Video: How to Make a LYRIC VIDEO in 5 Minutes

And how's it going, guys? Josh Olufemii here, live from LA, and welcome to Creative Week with Nick Khoo here on the Josh Olufemii channel. Creative Week is a time when we step in every day for an entire week with one of my good friends that's usually way more talented than myself, and where we get to discuss and dive into some incredibly awesome topics. So who is my bro Nick Khoo, and what can you expect out of this week?
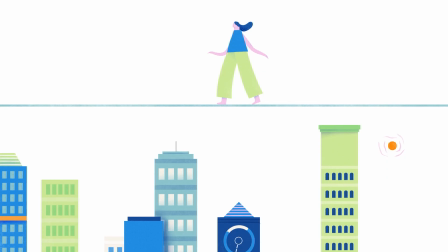[0:22]
I've known Nick's work for close to 10 years. He's one of the most talented VFX artists that I know, and he currently lives in Sydney, Australia.
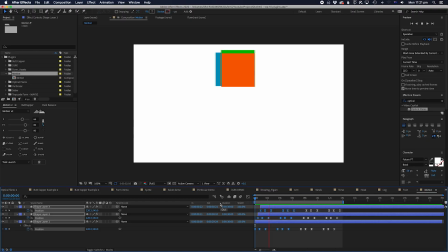[0:30]
He's worked with so many big brands and artists, and this week he is committed to one VFX tutorial every single day, which is crazy.
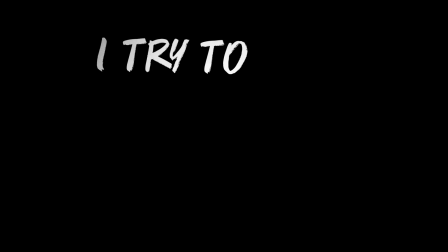[0:39]
Today, Nick's gonna be showing you how to make a lyric video. But first, of course, we're gonna talk about Envato Elements.
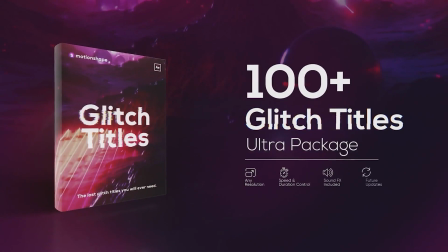[0:45]
If you're watching this video, you're probably a video editor, and Envato Elements is a video editor's dream.
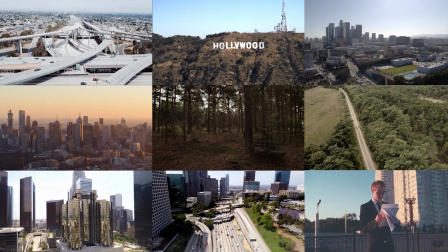[0:49]
It's a subscription service that gives you unlimited downloads of the most incredible stock footage, like cloud and fog overlays, aerial footage, fire, lightning.
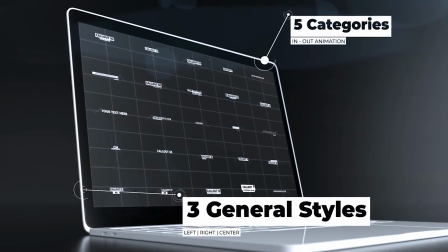[0:57]
They also have incredible VFX packs, Premiere and After Effects templates, sound effects, royalty-free music, and literally anything you could ever want as a video editor. Just by clicking the link below, you will automatically get a free first month. You'll see that coupon for the free first month at the very, very end after you've finished signing up. And that's it. I use Elements literally in some regard every day. So I've got two tickets, one for me and one for you. And we're gonna take a flight way down to Sydney, Australia. Nick, the floor is yours.
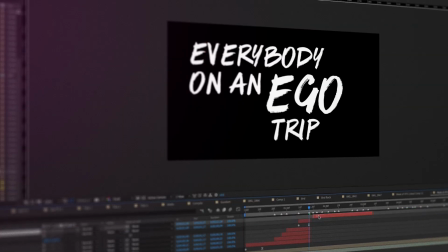[1:24]
Hey guys, welcome back for yet another exciting tutorial in this week of tutorials.
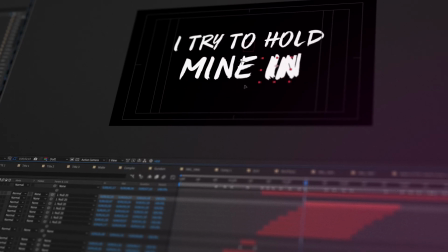[1:29]
Today we're gonna look at how to create your own lyric video, which is all the rage now on the YouTubes.
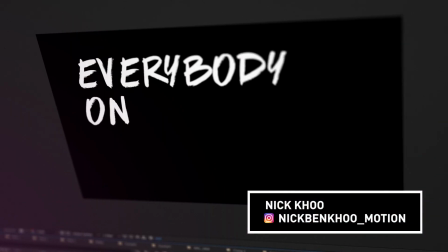[1:34]
It's a pretty simple way to get some content out there, but there is an art form to it, and I'm gonna show you how.
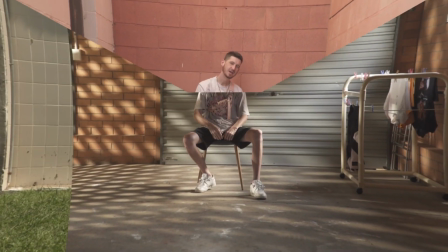[1:39]
Now today we're gonna look at this really sick track by an Aussie artist called IMD, and the song is called The One.
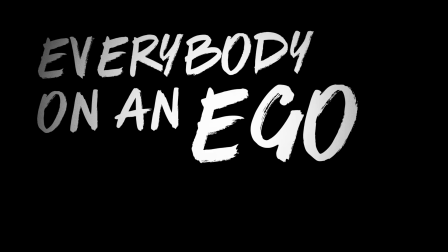[1:46]
Check it out.
Everybody on an ego trip, I try to hold mine in, but I just bust a zip. Time for me to go on my excursion, I'm a diamond looking, let the ego drip.
Now, first up, we're going to spend a little time setting things up in Premiere.
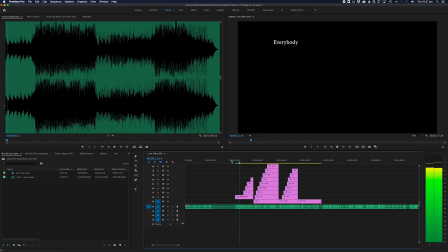[1:59]
I spend a little time listening to the track, marking up the beats of where I would like certain words to appear and which blocks of text are on screen at any particular time.
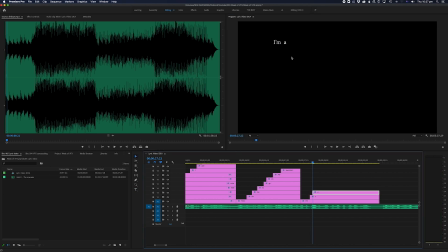[2:08]
At this stage, I'm just breaking each screen up line by line. Depending on your preference, you don't have to go through word by word, but for this song, I think it would look better if each word comes on one at a time. You're more than welcome to do it in a much simpler way by doing it sentence by sentence or just paragraph by paragraph,
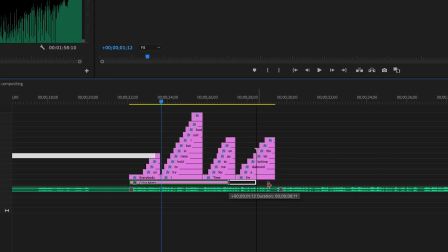[2:23]
but I just think this looks better for this song. Next, I place a solid color underneath and cut the solid line up with all the edges of the text layer.
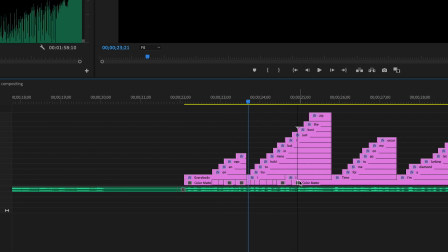[2:31]
I know, this looks tedious, but trust me, this saves you a lot of time later. Premiere is way better at doing this than After Effects is.
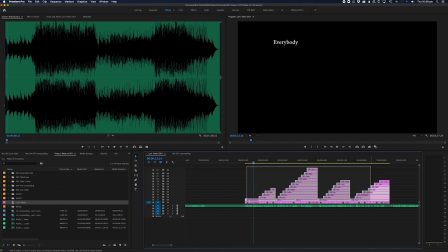[2:38]
Now, let's import this bad boy into After Effects. Don't forget to select the audio as well. I actually forgot and had to re-import it separately.
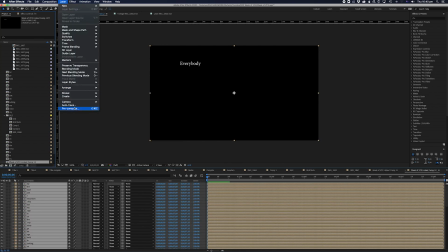[2:44]
Now, we're gonna grab all our lyrics and pre-compose them into their own layer. We'll keep this as a guide and use it for reference if we need it.
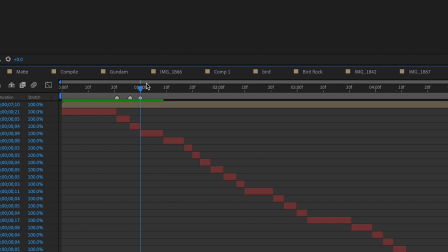[2:52]
Next, we're gonna mark up the composition pressing Ctrl-8. And line up the marks with the edges of each of the solids.
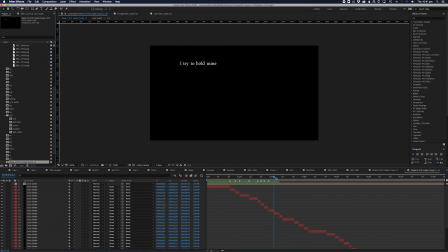[2:59]
As you can see, the edges are in sync with the beats we marked up in Premiere. This saves us guessing where the words will come in at a particular point in the song. The good news is now you don't have to try and figure this out in After Effects, which, trust me, is a real pain in the butt. Once you've marked everything out, it's time to get animating. It's good to have a soft copy of the lyrics that you can copy and paste from.
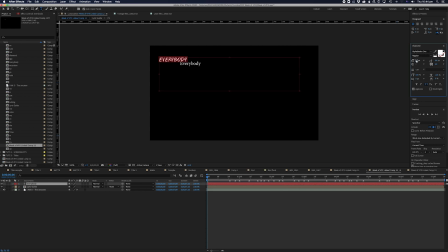[3:18]
I decided to use this handwritten font to reflect the urban vibe of the song. I line up each new layer with the markers we've created, holding the shift key to make sure I snap accurately to the right place.
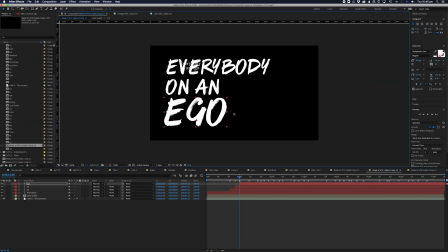[3:29]
In terms of composition, I'll be honest, I don't really have a plan of attack. I just put stuff down and start playing around with sizes and placements till I find something that looks visually appealing.
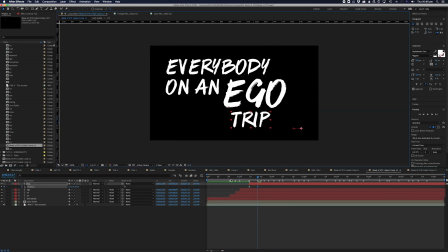[3:37]
The key here is to vary things up enough and make it not feel boring.
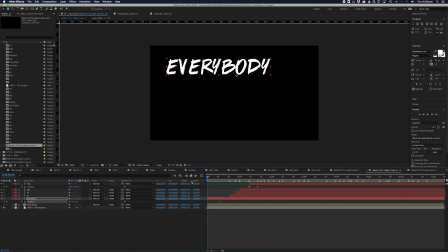[3:41]
As a rule, I try to follow general design guidelines like rule of thirds, whether to justify text left, right, or center,
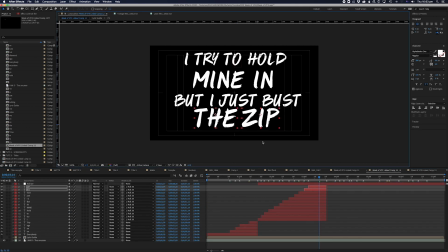[3:48]
and making words bigger to emphasize the end of a phrase. One trick I do enjoy doing is parenting a block of text to a null and then giving the null some slight
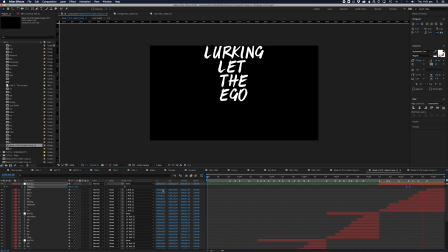[3:56]
movement or even drastic movement. Again, the key is to keep it interesting for you and your audience. Find as much variation as you can in keeping your lyrics interesting.